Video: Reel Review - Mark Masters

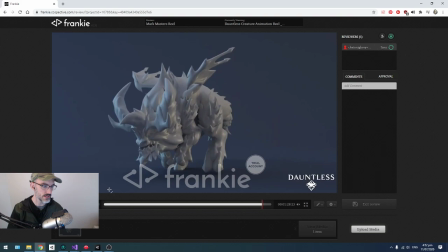(3:55)
i'm assuming that these deaths so so um actually let me let me start from the back and i'll go forward i'm assuming that these deaths these ones that the that the body is jittering a lot is due to like an electric spell or something like that uh dauntless it seems that there's there's
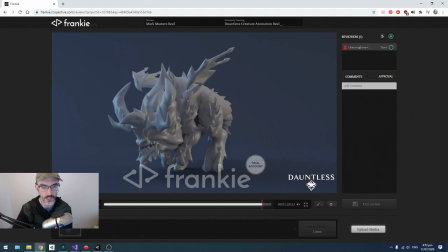(4:11)
magic and that it looks like this is like the electricity type type death um i'm assuming like a lightning strike or or whatnot um i don't think it's high frequency enough quite frankly um if you don't have motion blur turned on in your game engine, then certainly you're not going to get the type of dynamic from these.
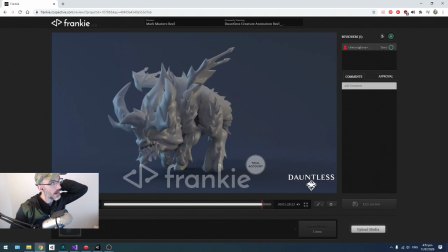(4:30)
Sorry, I just whacked the microphone with my welcome. You're not going to get the same dynamic that you're getting in these renders. And that's why I said that I typically appreciate to see one after another. Now, this is a minute and a half. I've always said that two minutes is the perfect demo reel length.
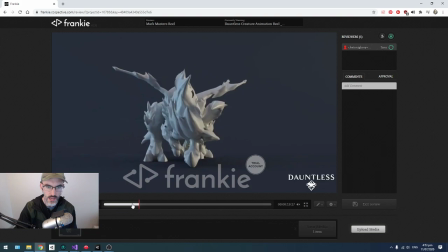(4:47)
So you could actually sacrifice a couple of these shots. some ones that i would get rid of are these ones where you are straight on and it looks like the
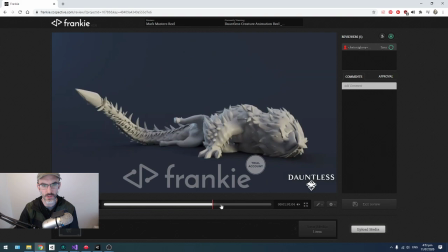(4:55)
uh the character with the tail is like like sort of like lifting it up and like hucking something this one i
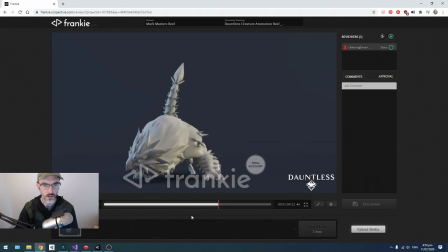(5:03)
think you show the same thing the same motion from two different angles as well it's coming up yeah
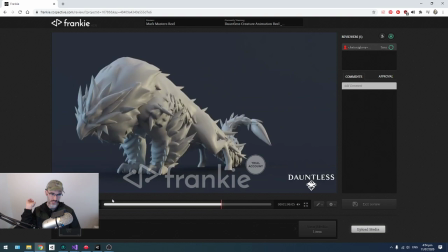(5:09)
that is really unclear as to what that is i'm assuming he's digging something up and maybe like like bringing
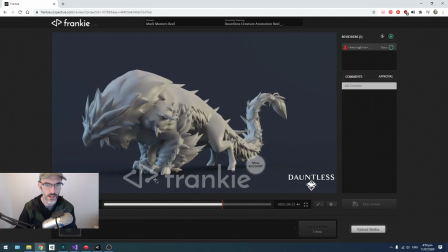(5:15)
like a rock or some sort of attack at the player is is this it
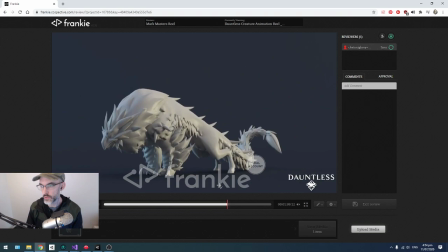(5:21)
is that it from it from another angle again unclear uh that's why if if at all possible and if you have the permission of the of the studio i'm typically people are super over-minded these days so i don't see any problem with this um especially since you have like twitch streamers and
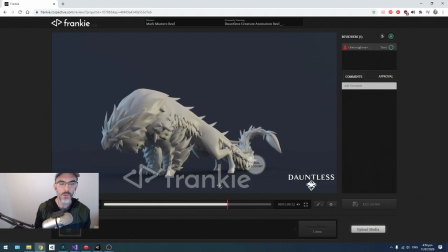(5:36)
content creators you know making like playthroughs of games all the time and and your footage is no different than theirs except that you're trying to get a job right um i i would put how that looks in the game and how that turns out you know to be seen from player i would
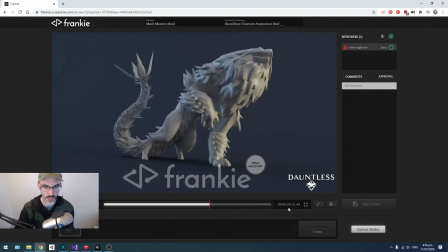(5:50)
put that one after another which means that like you could cut this down to one minute you have a you have a minute and a half right yeah you
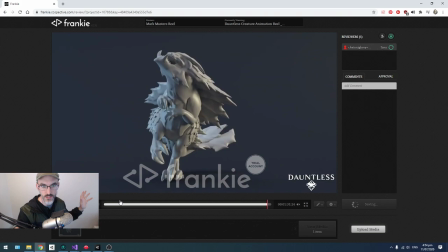(5:57)
could cut this down to one minute and then show each one of these things happening in your reel and and and without everything else there like rendered like this so it's not distracting and then in this is how it turned out in game um and um
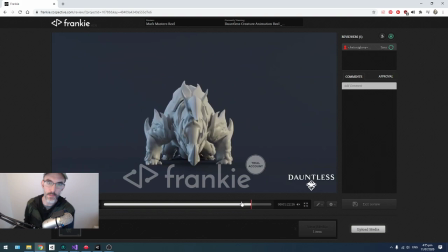(6:12)
i think just overall like things would be a little bit clearer and it would be easier to see just how just how aware you are because this is game animation right fellas so so we're talking about things like you know how much control does the player have over the over the camera if this is a third person game and
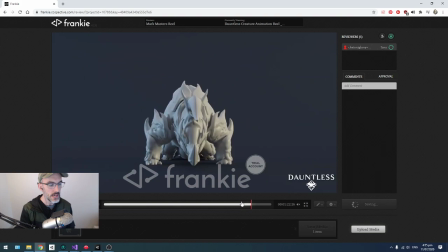(6:28)
the monsters are in general facing you the whole time because they are you know they're fighting you so they're facing you then there's a
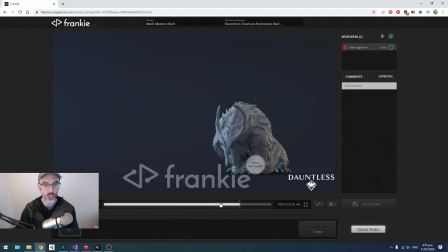(6:36)
lot of things that you have to consider so um Just as a rule, I mean, this is an awesome shot because he's coming right at us, but I really did appreciate, you know, the B side of this where he comes to a skidding halt and then does this little flip and then,
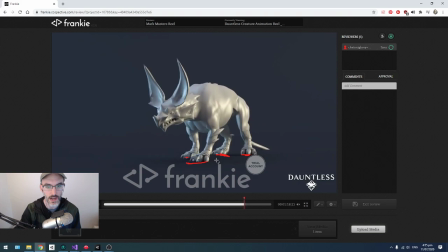(6:53)
you know, takes a pose at the character. I see a little, um, see a little space underneath this, this character in particular, maybe your controls are on the ground, but, um,
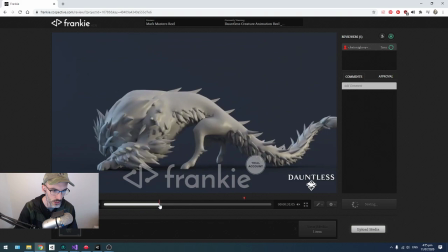(7:01)
I like what you did where you sink the feet a little bit into the floor with,
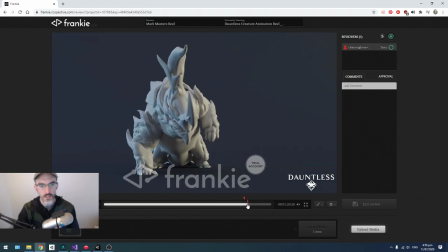(7:07)
with the rest of these animations. It just seems like it's not, um, it's, it just didn't happen for you on, on, on, on this guy, this
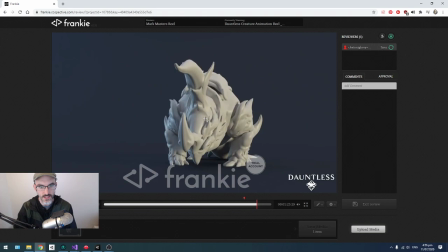(7:18)
action, for example, that's a, that's a pretty,
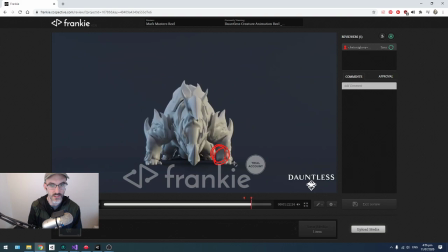(7:22)
it's a pretty straight on almost um you know static composition and if this is you know if if typically you know the player is is foreground and you know we're seeing it like this essentially and and this is how the camera is composed yeah this might be something that needs like sound
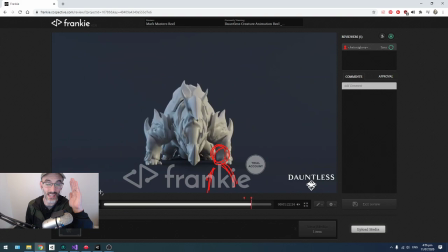(7:38)
and effects to to to really read maybe this isn't the strongest thing to include in in your demo reel this straight you know i i call it staring straight down the barrel of uh of this animation because you don't have as many dynamics to play with, screen dynamics.
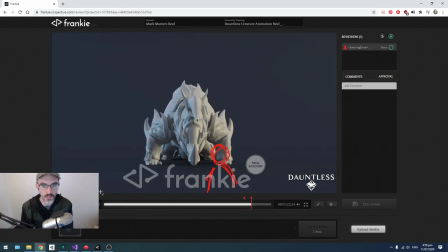(7:54)
You don't have that lateral movement that you can use to really over-exaggerate the anticipation or the mechanic that's going. There's like this shudder that's going through his body.
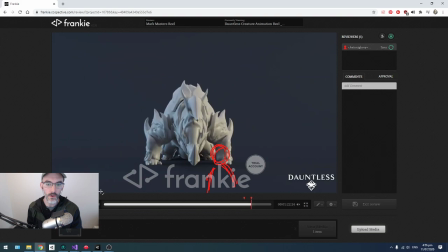(8:04)
It doesn't read straight down the barrel. So maybe this is a shot that you would lose to make room for some of the shots or actions that you would show rendered in-game.
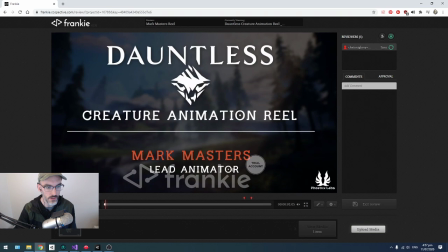(8:14)
I'm going to start from the beginning of the game and do another pass.
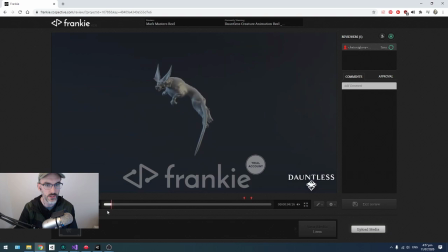(8:21)
this is this is fine that that little that little quick what quick cut intro is is fine to to start with this looks like the same action
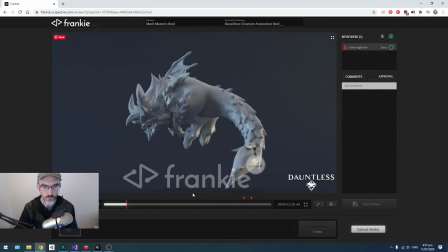(8:28)
just rendered from two different angles yeah it is yeah just have one of those boom there's one shot that you can cut these
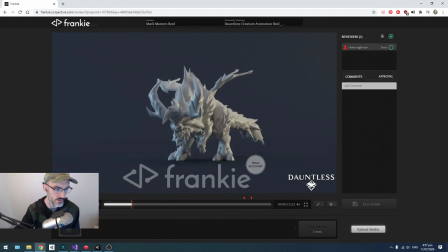(8:40)
are supposed to be really large characters i did i did say that we're not going to go too deep into body mechanics and that's and that's and that's still that's still fine i i won't go too deep but i would say that there's a certain amount of um weight that you could get almost for free by doing a little bit more wiggle on the on the
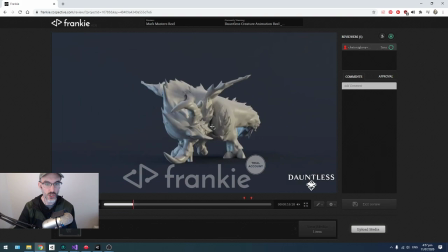(8:59)
legs on all of these lands um um yeah so like when every single step just getting a little bit if here's your joint okay if here's a joint just getting a little knee wobble um every single step it's it's
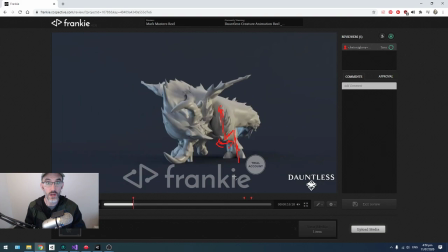(9:15)
almost for free man you can you can animate that straight ahead and just like animate like three, two, one, like, um, frames between. So you do your first pose and then animate, you know, three frames, two frames, one frame, and just a tiny little bit of, of, of wiggle back and forth. And for, for you animators that are out there that don't know what I'm talking about, um, when there is an action that is a really, really heavy character, um, the reason that like, um, if you've ever, if you've ever done, um, bench press and you've done it with, um, a barbell and then you've done it with, um, dumbbells and you've realized that like, you can do a lot less weight with two dumbbells that add up to one barbell. It's because your stabilizer muscles, all of the little muscles and sinews that keep your arms straight are working together to keep that barbell together. But when you have dumbbells and they're free, those muscles on their own aren't actually strong enough to really stabilize if you are at your weight limit for how much you can press what does that all add up to on a shot like this what we have is you know a a big character
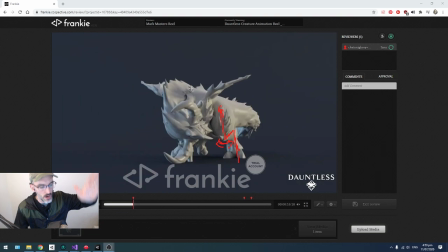(10:21)
you know if you imagine the kaiju from from a pacific rim when that when that that limb comes down and when when there's when there's a very heavy hard impact the their sinews you know muscle and bone actually doesn't scale well um so their sinews when they hit, there's nothing that's stopping the rest of that momentum that is in the joints that still have some room to give. There's nothing stopping that from wiggling because the stabilizers just can't handle it.
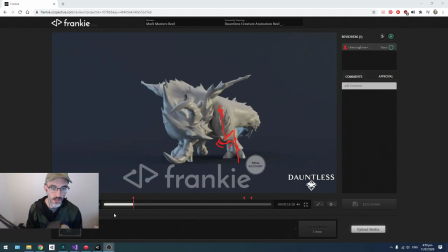(10:54)
So just a hair more joints wiggling on each one of these steps,
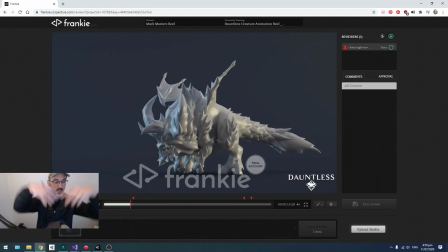(11:01)
and especially these gigantic lifts and then falls, these impacts,
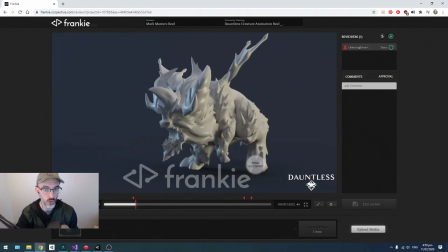(11:05)
I think just overall you could have a lot more room yeah
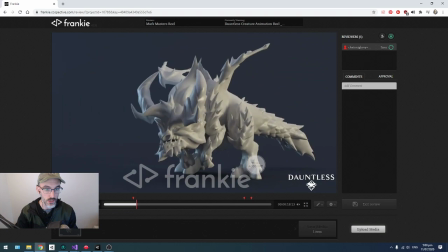(11:10)
see each one of these landing each one of these steps and look you have you have two you know
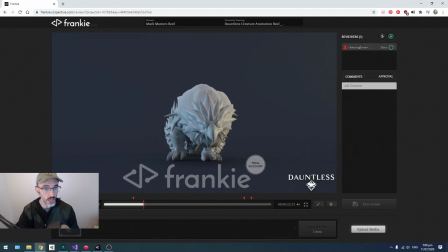(11:15)
two angles of the same action in a row again it's really not necessary
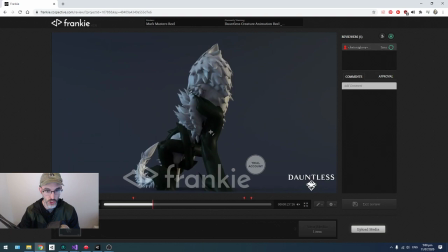(11:21)
i would i would take i would take just this angle of this one